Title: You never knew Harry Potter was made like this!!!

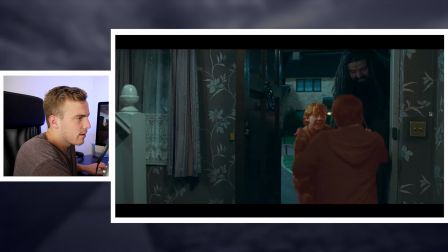So this is them adding Hagrid into the scene. So he's not actually in the initial shot.
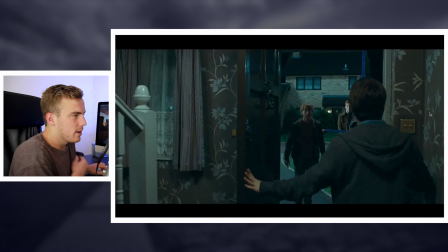Look at this. So when we start, you go back to the very beginning, you see this blue cross that's almost built here. So that's to determine the height of Hagrid. So they're aware that he would be this tall. And obviously this is his width so that Ron doesn't walk into him and they don't overlap each other.
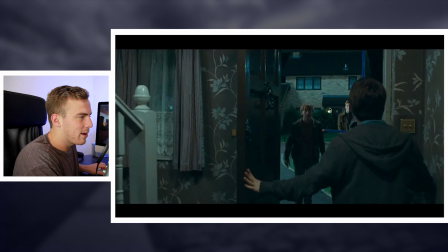So really in this scene is just everybody in the background and then Harry and Ron, because they're all the standard size that they are.
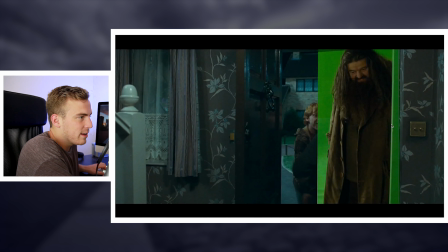And then what they do is they shoot Hagrid over a green screen and add him in so that they can make him look whatever the height that he needs to be is, which is the height of that blue bar. They key out the green, and you can actually tell because look, there's the edges of Ron here are nice and sharp, but
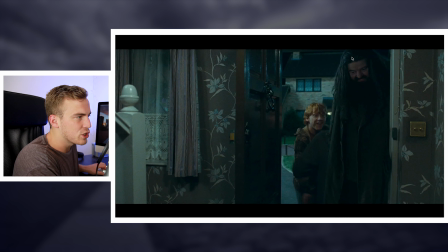the edges of Hagrid have just a little bit of a haze, which partially is coming from light that is hitting him, but a lot of that is just a little bit of an edge feathering on the green screen mask. So when they get rid of that green,
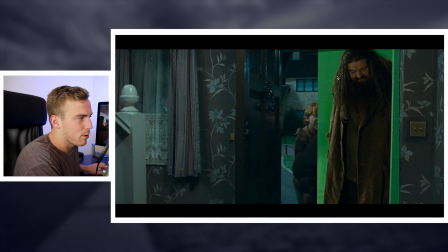it's not, because of his hair, it's not a perfect sharpness like this shot is, because Ron's actually there. So you get a little bit of a haze, and you can see that haze on Hagrid, but not so much on Ron. So that's because he's not actually in this shot.
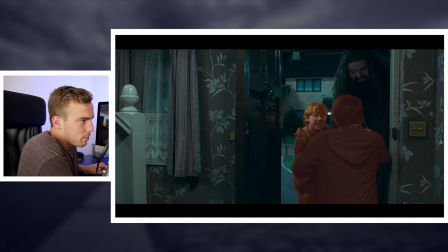And then what they had to do, because they basically plopped Hagrid right in front, right over this shot, they had to key out or mask out Harry so that they could make it appear like Hagrid's behind.
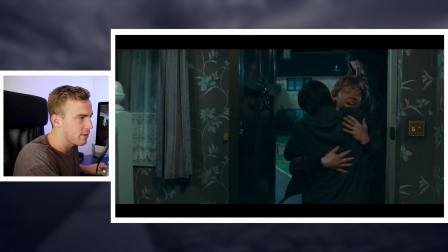So this is, there's actually a lot of masking and everything going on in this shot, and it looks really smooth.
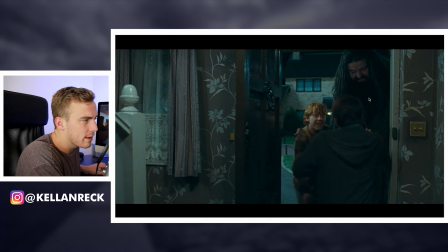You don't see too much going. They did a nice job masking around Harry here to put Hagrid in the background.
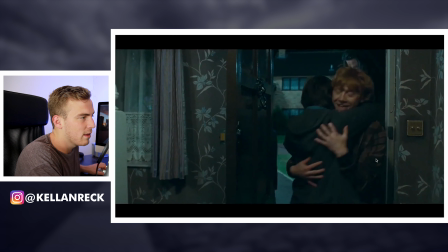It looks really good, and the lighting matches up pretty well. That's awesome. It's a good shot.
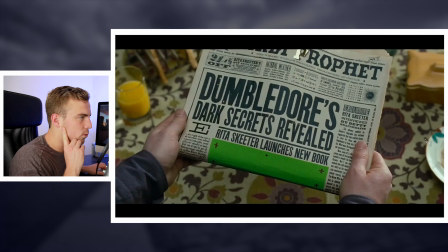So this is one of the shots that they use for their newspapers and everything, where they've got the moving video in the shot. It's pretty basic. Basically, they actually have the prop of the paper, and then they just have it must just be painted or printed green.
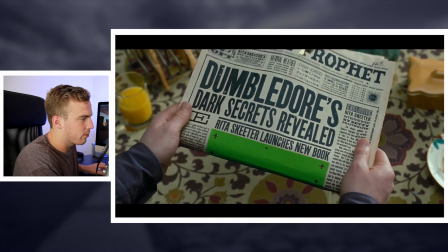And then all they have to do is key out the green. They've got these black tracker points.
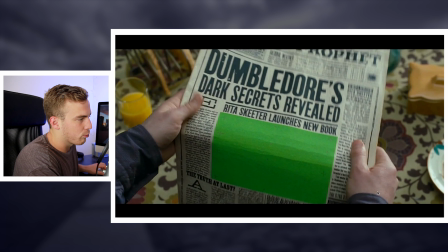So the tracker points allow them to throw the new video that they're going to use here on top, 3D track it to the paper, and then it stays exactly where it's being put.
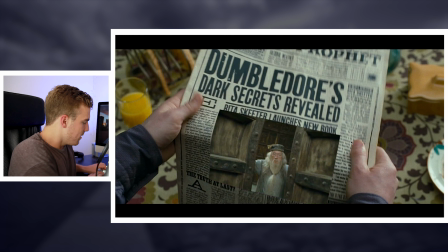And you can do this in After Effects. It's really not too tricky of an effect. See, they key out the green, put the video behind it. It's tracked to those tracker points. Then they just mask this video into the space it needs to be in right there.
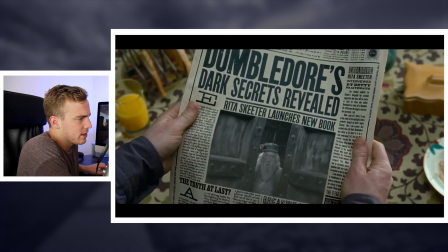And obviously give it that color correct to give it the feel that it's a part of the paper.
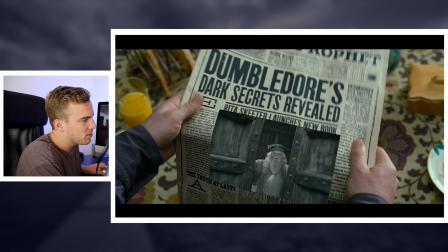I almost think, and I guess because it's not the final here, you almost see more shadowing here on the real paper than you do in the video. They add a little bit of shadow here, but I almost want a little bit more to make that fold feel more natural.
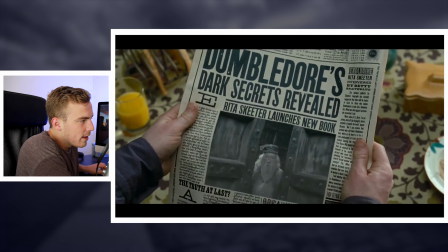Maybe if we had the full clip on the front end, we'd see that more. But they do this a lot. Pretty basic effect.
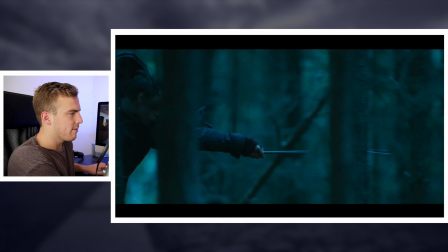Looks really good, though. Okay, so here we have actual magic. So this is the final frame of what it looks like.
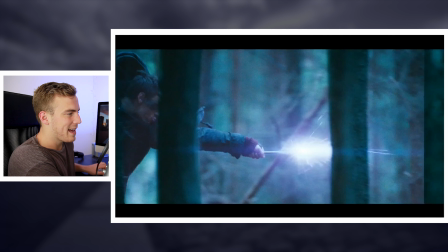Magic being casted in the woods.
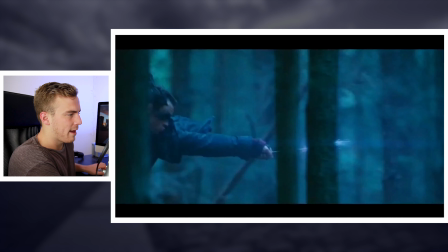And this is just another After Effects type shot that can be recreated pretty easily.
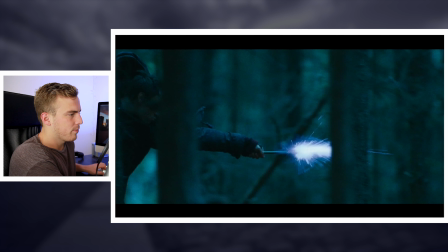So all they're doing in multiple layers here, we'll look quickly, is they have the shot standard, you have the wand, and what they do is they're just adding some sort of optical flare. I mean, you can use really any plugin for this, but it's a pre-created flare pop.
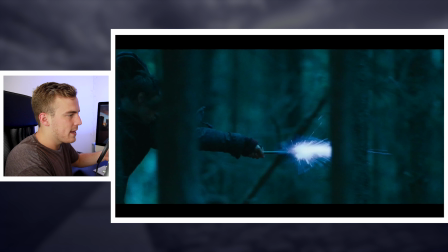Might be a cork kit. What they do is record like corks exploding, and then they can record that on black and just key out the black, and then they've got these explosions here. And then what they do is you add that on top of the wand, you add a little glow light effect to give an ambient sort of glow,
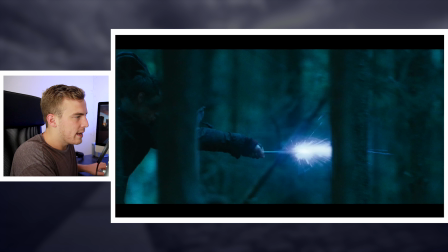nice light touch there. And then they add more hits of light on the tree. You can see it's actually on this tree here.